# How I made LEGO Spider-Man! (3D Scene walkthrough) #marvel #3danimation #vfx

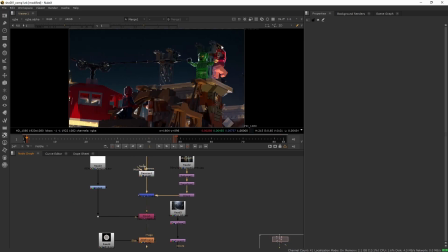8:16 And then I just added that in the background of my little image here. Z defocus.
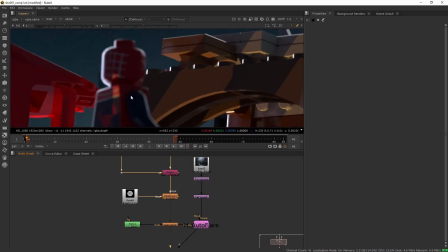8:21 This is where it really starts to slow down, but there we go. It defocuses pretty much just Spider-Man for this image, but without everything just is too sharp.
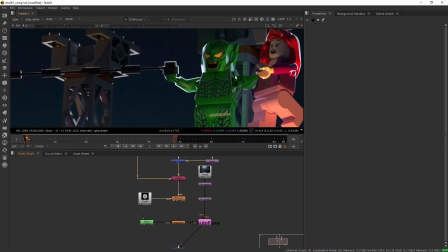8:30 So it's just a slight defocus. Have all these strong edge lights that I was talking about that are really separating things out, silhouetting them.
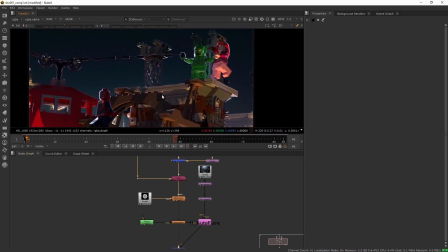8:39 And I wanted to kind of make them brighter. So I brought in an Expo Glow, which is like a little gizmo script for Nuke that you can just get online for free.
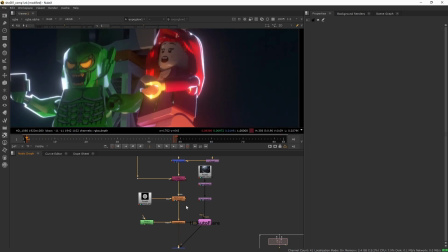8:49 And basically there I am, just adding that extra little bit of like glimmer that you would get from an actual camera lens.
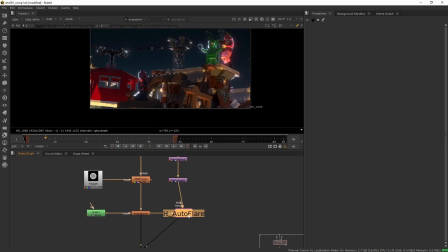8:59 I got this little node from the internet somewhere, and yeah, it's basically to add like really nice procedural lens flares to your image.
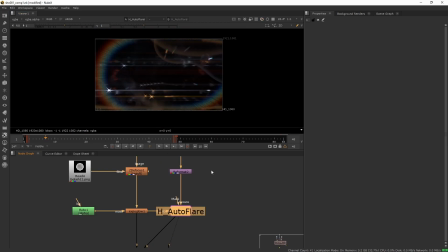9:11 I definitely go overboard with this, but I enjoy it. So this is the image that it generates for us. Looks really weird like this, and it is, because that's every single thing above a certain level of brightness will appear as this little star.
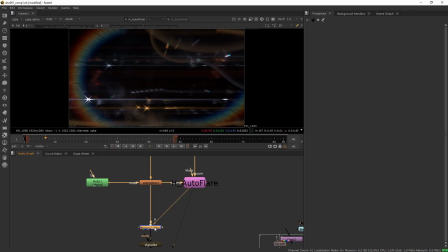9:30 But this doesn't do us any good, so until we plus that on top of there,
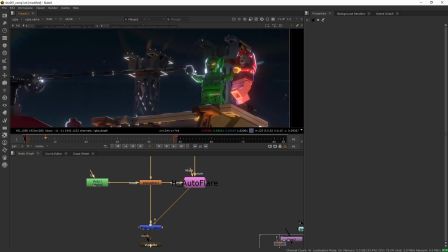9:36 basically adding it on as like an extra layer of brightness on top of things, and it adds just this nice,
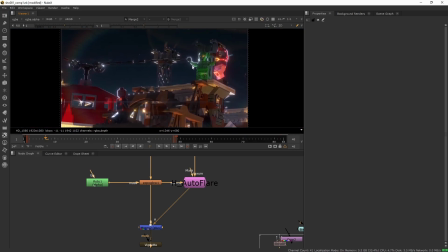9:43 uh, a little overly subtle flaring. Then I have this vignette node. I got it from the same place that I got this auto flare, and it's just a really nice, subtle vignette that I have on there to kind of, you know, darken some of those edges,
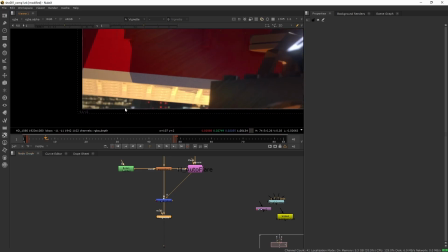10:02 and it's a very, very realistic vignette. A lot of vignettes I've found are just basically putting black over the edges,
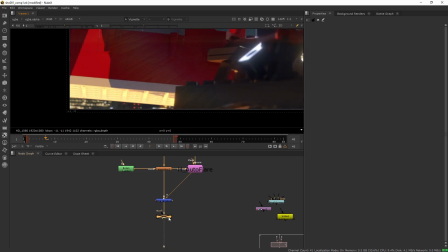10:09 but this is actually exposing down the bright parts, so you're still getting that detail there.
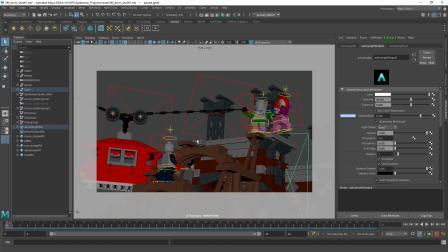10:15 That was my first scene made in Maya. If you have any, recommendations for future videos or any questions about any of the stuff I did here that you want to see more about, leave a comment below, and enjoy.